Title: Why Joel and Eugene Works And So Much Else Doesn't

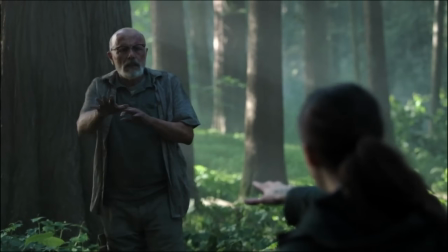[8:12]
Even though it can stand alone as a self-contained short story,
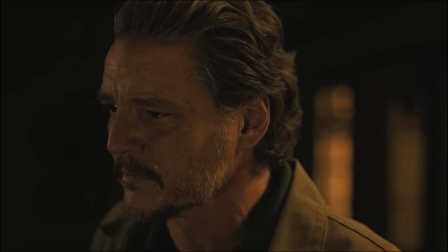[8:15]
it works perfectly as an allegory to the main conflict of the season and links back to our characters and their progression perfectly.
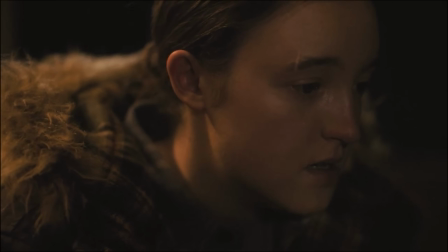[8:24]
And this can be recognized by the writer's choice to have Ellie tie the emotional
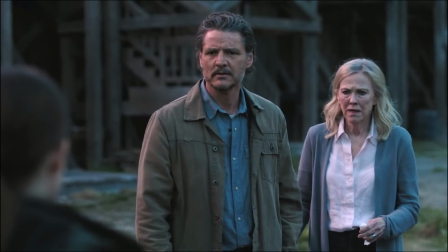[8:29]
climax of the scene to the emotional climax of the overarching conflict.
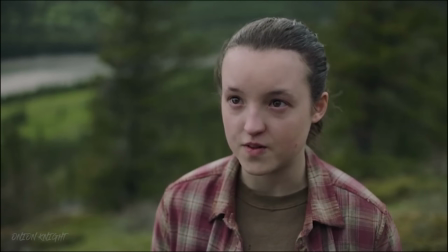[8:34] Swear to me that everything you said about the Fireflies is true. I swear.
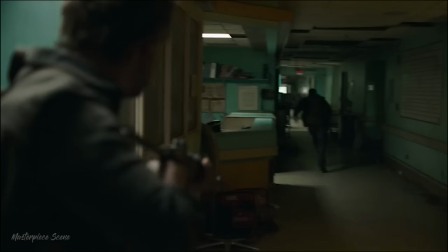[8:39] You swore.
It all links back up.
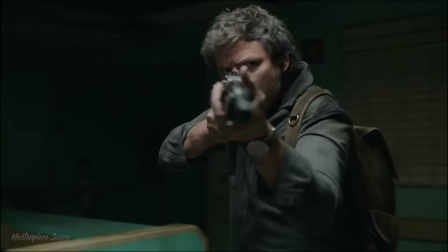[8:44]
Joel will effortlessly kill and lie if it's for what he perceives as the greater good.
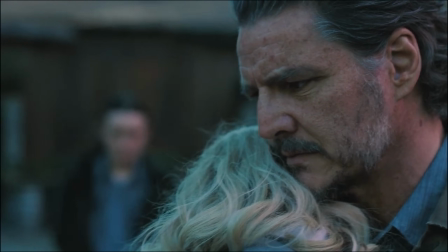[8:51]
And Ellie, seeing this firsthand, gives her the sad answer to the questions she has been struggling with for years.
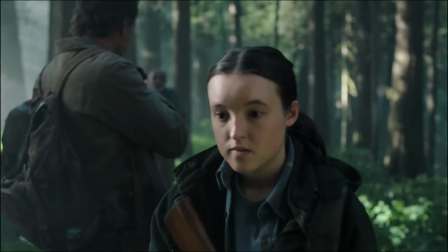[8:58]
Joel sends her down the mountain path and strips her of all choice and agency with Eugene, just like he did at the hospital.
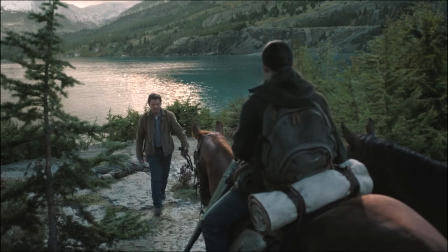[9:05]
He lies about Eugene.
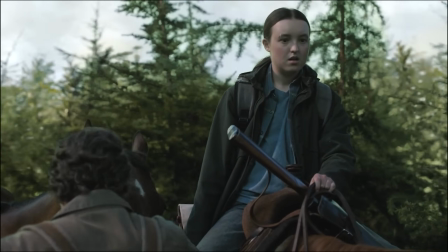[9:07]
He expects Ellie to lie along with him simply because it'll be easier to explain, just like he did with Marlene and the Fireflies.
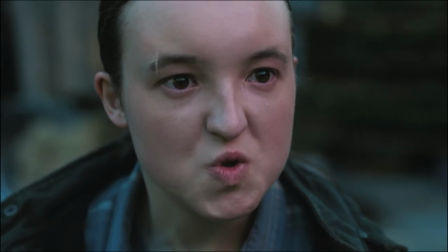[9:16]
And it's in that moment that Ellie realizes that Joel isn't lying about the Fireflies for her sake.
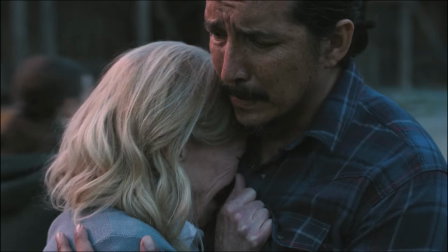[9:22]
He's lying because he's afraid of the consequences of the truth.
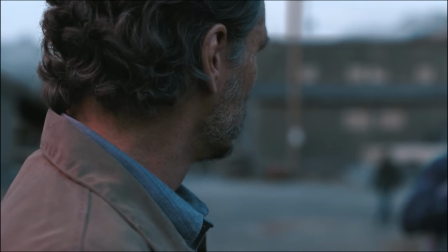[9:27]
The reason these scenes work so well, aside from the characterization and the tragedy of it, is that they do not stray from what we care about.
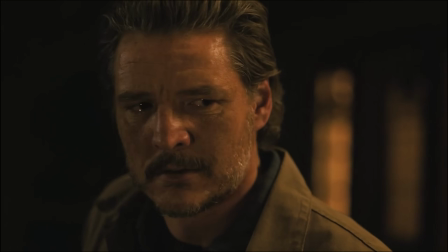[9:35]
They deepen it. That's the problem with so many other scenes this season.
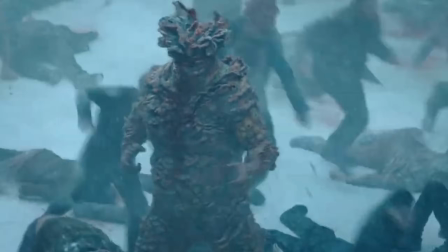[9:40]
I don't really care about Jackson getting attacked because at the same time,
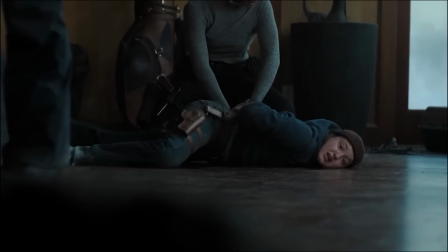[9:45]
I want to get back to Joel being with the people who want to murder him because I care about Joel, not Jackson.
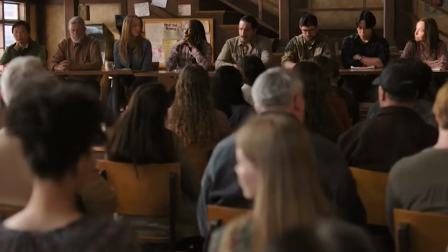[9:52]
I don't really care about Ellie fighting with the city council because I want her to get her revenge mission going,
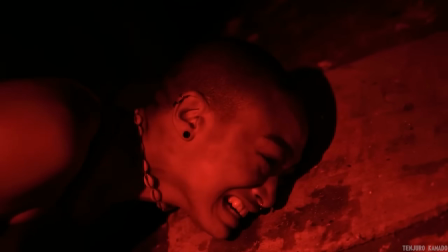[9:58]
because I care about Joel and Ellie, not the city council.
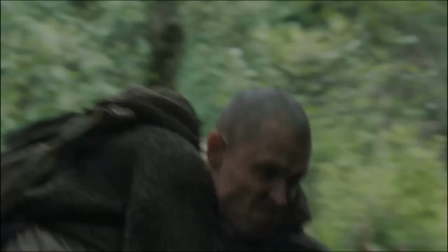[10:02]
I don't care about a random group of scars getting attacked because I care about finding Abby, because Abby hurt those we cared about, Joel and Ellie.
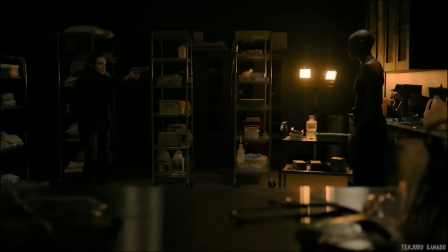[10:11]
The central conflict of this season, whether the show knows it or not, is grief and revenge, and what you are willing to sacrifice because of them.
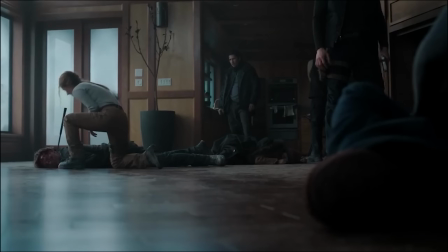[10:20]
They took one of our main characters from us, killed him in front of us, putting us in the same shoes as Ellie.
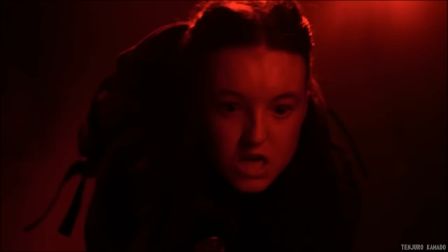[10:27]
She is our audience insert, enacting harm against the people who wronged us. That's what we want to see. That's what we're invested in.
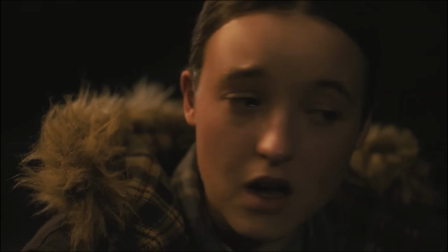[10:37]
But more than that, we are invested in learning just how deeply Ellie was hurt because of what happened over the 4 years that we didn't see.
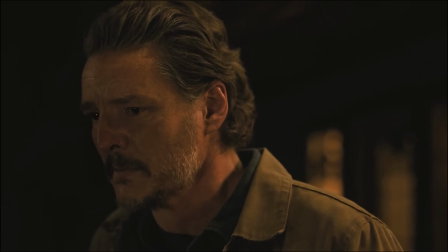[10:45]
The only thing really worth exploring, especially in a 7-episode season,
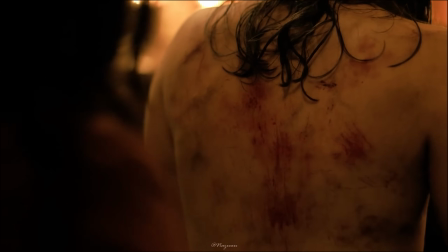[10:50]
is the struggle that Ellie feels on her path of vengeance, along with the struggles of those who support her.
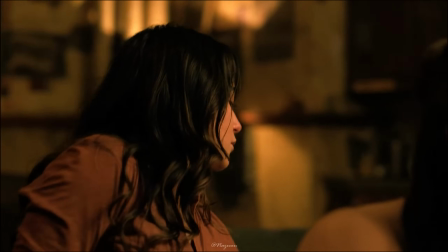[10:56]
Ellie's best scenes are those that deal with her trauma and anger and loss, either directly
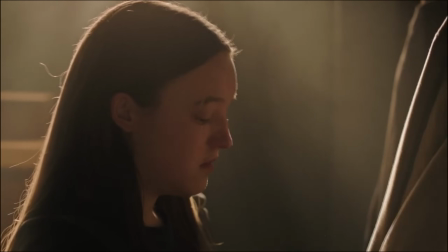[11:05]
or indirectly.
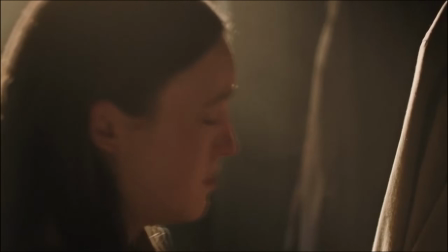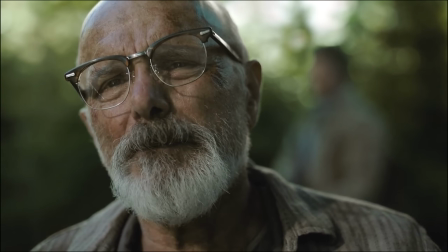[11:16]
And while not everything has to be dour and depressing,
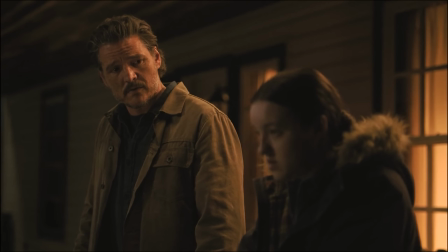[11:20]
it does seem like a shame that more of season 2 isn't focused on what made it so alluring in the first place.
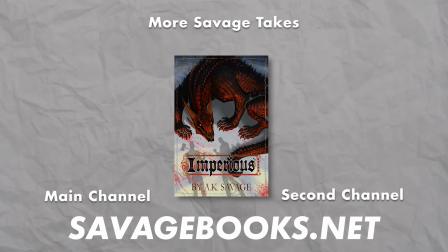[11:28]
Anyway, thanks for watching all the way until the end. If you like what you heard, make sure to check out my website for editing services and my books,
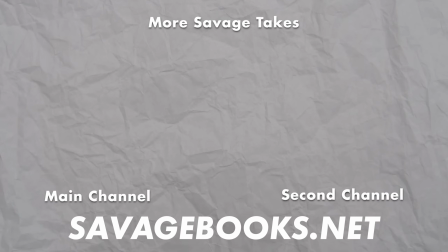[11:35]
and make sure to check out my new channel, Blood of One's Blood series, to learn about my world and see some beautiful handmade art.
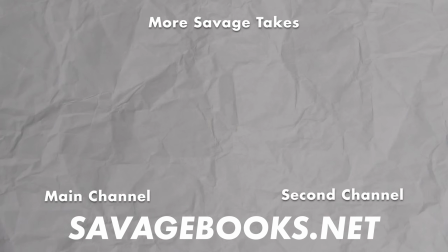[11:41]
As always, it was a pleasure, and I will talk to you all again soon.